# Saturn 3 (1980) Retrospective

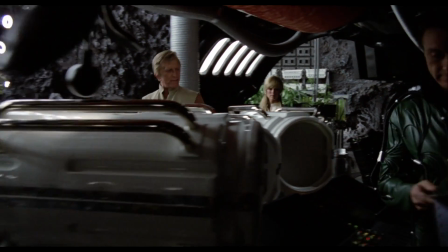4:15 We quickly learn the score. Fawcett and Douglas are the benevolent scientific keepers of the small moon, and to them,
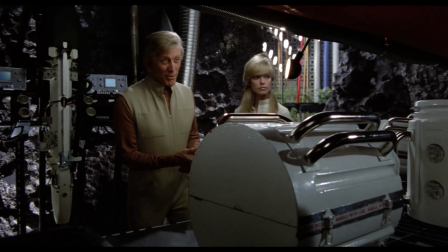4:22 Keitel's character is just another functionary of the galactic empire that employs them.
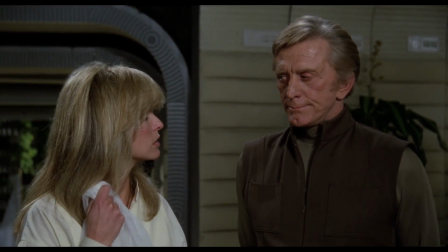4:27 And you get the sense that they're really ambivalent to whatever its larger goals are.
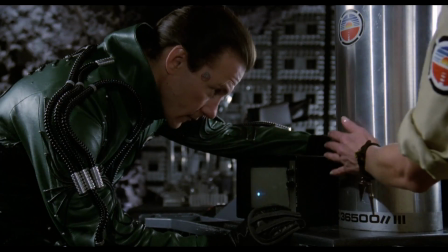4:32 That they periodically have to suffer through corporate inspections and nosiness from top brass, which they tolerate, but they prefer really to focus on their work.
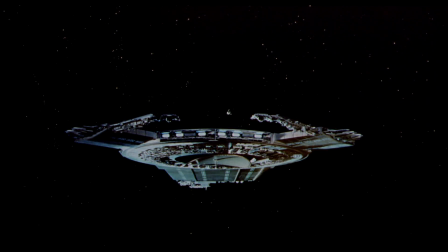4:40 The movie itself is also not concerned with whatever the space empire is up to. It's all kept deliberately vague, and for the most part, that's okay for the kind of story they're telling.
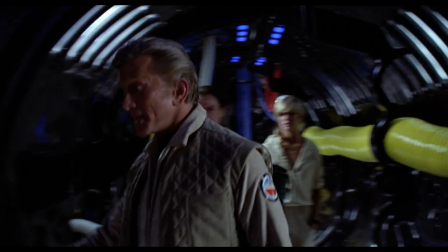4:49 Occasionally there is dialogue placed throughout the film that deals with the uncertain fate of Earth, with Douglas bemoaning its environmental decline.
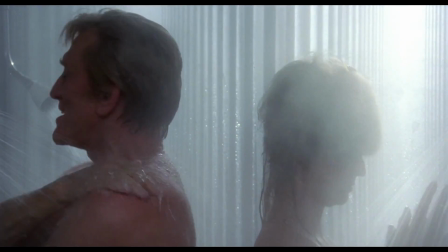4:56 When I was last there, if you went outside and breathed, the pollution count was liable to rust your tubes.
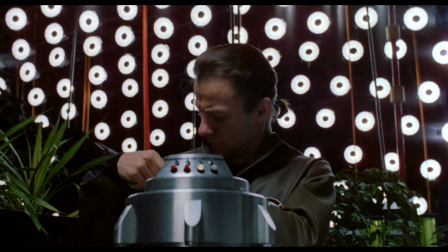5:03 It appears from these brief bits of dialogue that human society has degenerated into an
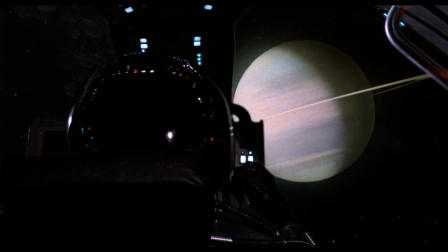5:08 ambitious technocratic empire obsessed with conquest and industrial progress.
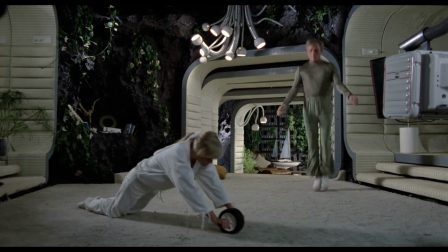5:14 Douglas and Fawcett are stationed on what could be the most Earth-like environment that we see throughout the entire film,
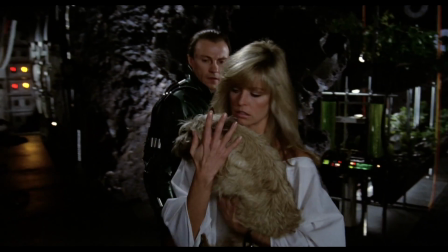5:19 as it's a seemingly harmonious union between rock, plant, and technology.
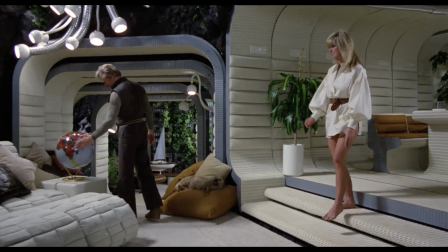5:25 If not an environmental paradise, the boundaries are at least clearly drawn between elements.
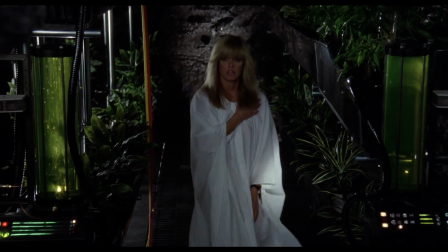5:30 The moon Saturn III is a pleasant union of Terra and Tech,
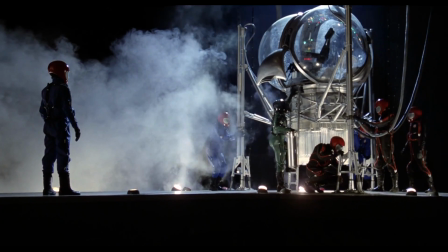5:35 standing in stark contrast to the gleaming and sterile world of Harvey Keitel's character of Captain Benson.
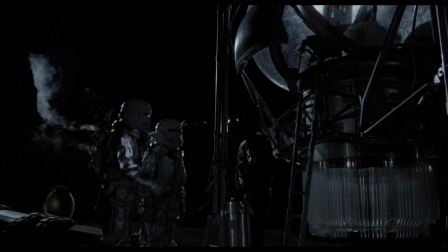5:40 Their opposing worldviews are even apparent in their costume design. The two scientists of Saturn III wear bulky space suits, obviously white to reflect their goodness,
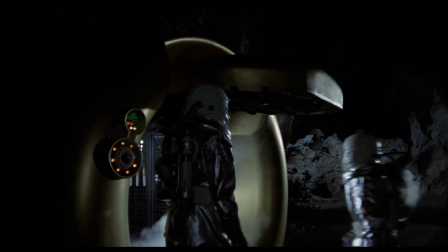5:49 and the only real utility of these suits is to preserve the life of its wearer outside the lush greenhouse environment.
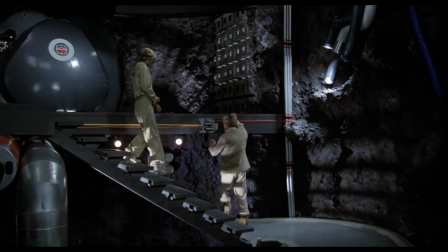5:54 And once the suit's usefulness has been served,
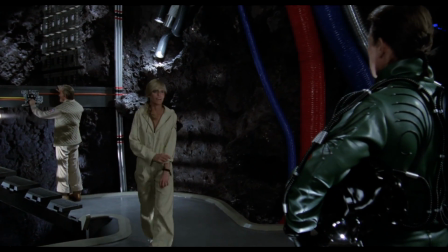5:57 the scientists quickly discard them in favor of comfortable earth-toned leisure wear, whereas Keitel's suit is less bulky, more sleek, tight-fitting.
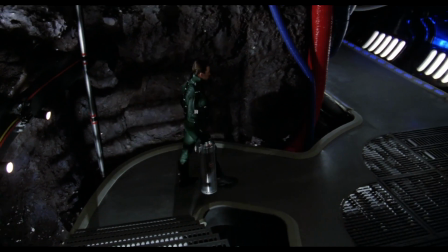6:05 It's a sinewy, muscular apparatus that mimics the human body, and is perhaps a sort of replacement for it, which Benson does not readily remove when indoors.
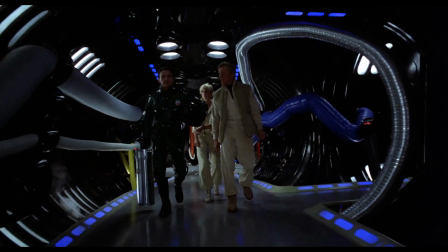6:14 It was a costume that required constant updating on set and care as pieces often became detached with the actor's movement,
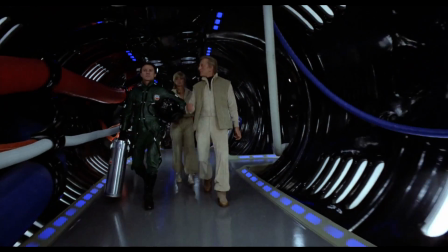6:21 whereas Douglas's tan costume and weird flared pants were purportedly so comfortable,
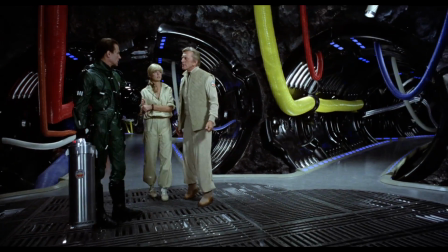6:26 the actor kept them and was known to wear them around his Los Angeles beach home for many years.
I didn't know that.
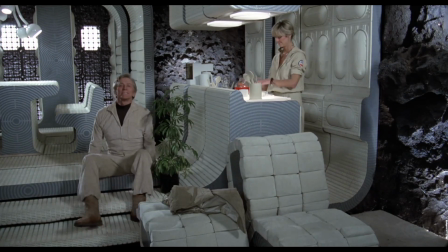6:33 After the initial introduction to the space station and an earnest kickoff to the proceedings, the movie begins to fall apart rapidly.
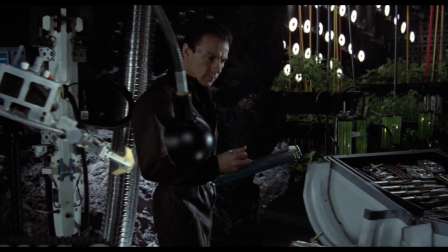6:40 The biggest reason for me is that it seems that Harvey Keitel's character of Benson, his presence is really murky.
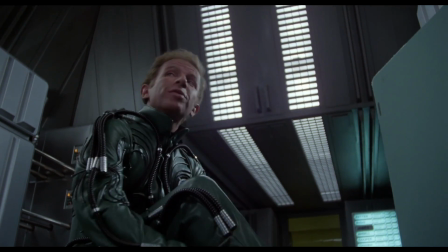6:47 It seems as if he's simply taken the place of the man he killed earlier and that the dead man's mission
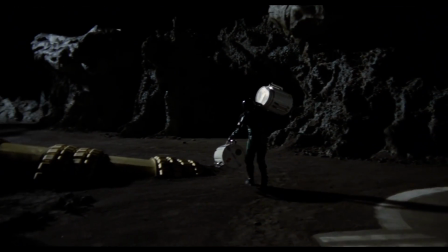6:52 was simply to bring the robot to Saturn 3 to aid in the farming activities of the scientists.
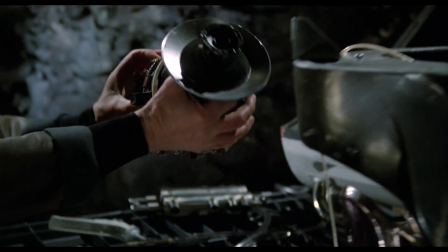6:58 And Keitel proceeds to basically just do that. He simply sets up the robot in his spare time, and makes weird sexual advancements toward Farrah Fawcett.
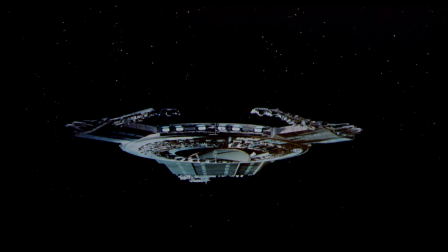7:07 Did no one back on the ship notice that the other pilot had been murdered?
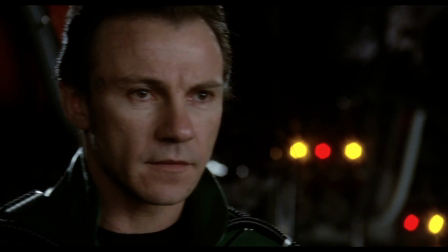7:11 I mean, I could totally understand if Benson took his chance to pose as a robot delivery worker in order to hatch an escape,
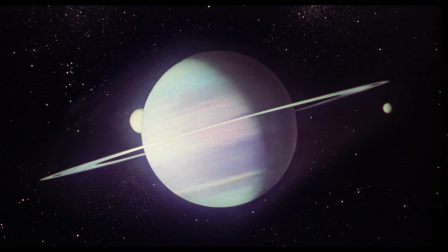7:18 or to rebel against the Empire, or take over Saturn 3, but he doesn't do any of those things.
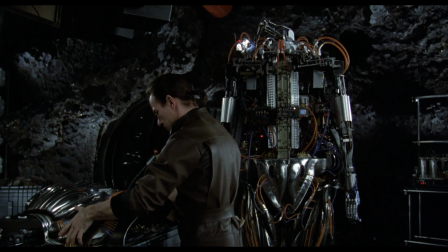7:23 He just kind of hangs out, assuming another man's identity. So what's his endgame?
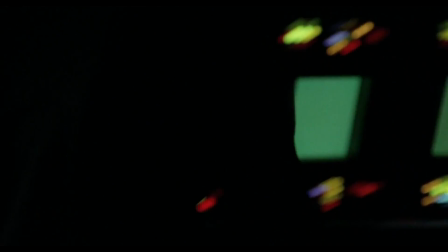7:28 I mean, maybe the guy just needed a change of scenery, but it seems like he's making all of this up as he goes along.
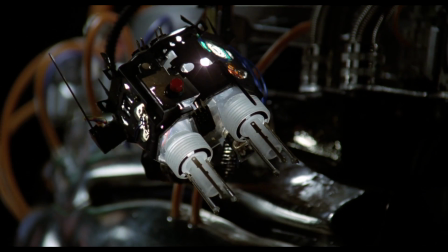7:33 And considering Hector the robot becomes something of a surrogate for Kytel's villainy, an extension of his evil will,
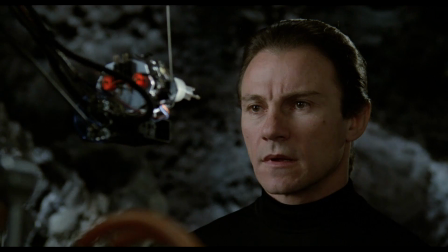7:40 almost literally, it would serve the movie better if we had a more concrete idea of what Kytel was actually after.
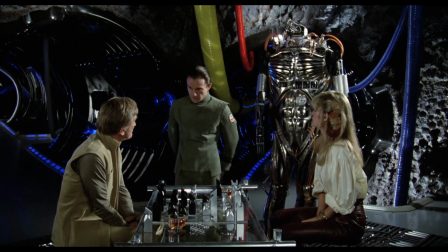7:46 The other unsettling element of Kytel's character is that we're treated to a fairly deadpan performance from an actor who usually graces the screen with a lot of energy,
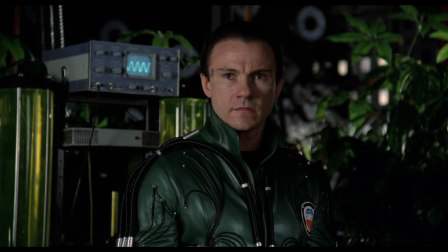7:55 attitude, and swagger. But in this movie, he's got all the range of a Jedi in the Star Wars prequels, and even the hairdo to match.
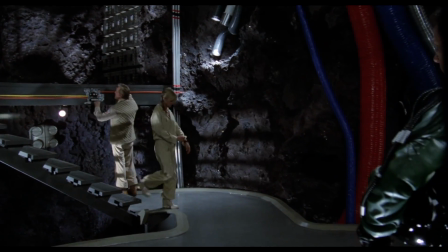8:01 I was immediately put off when his first lines of dialogue came out of his mouth.
You're quite an event in our lives.
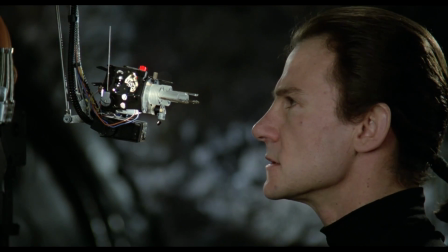8:07 Well, I guess you don't get many drop-ins on Saturn 3.
And the reason for this jarring disparity? Well, he's been dubbed entirely by another actor in post-production.
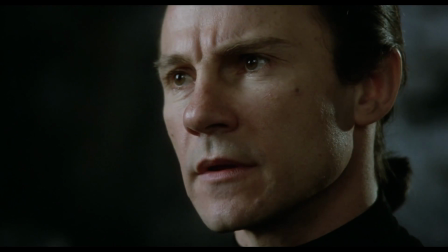8:16 Is that the truth? Yes.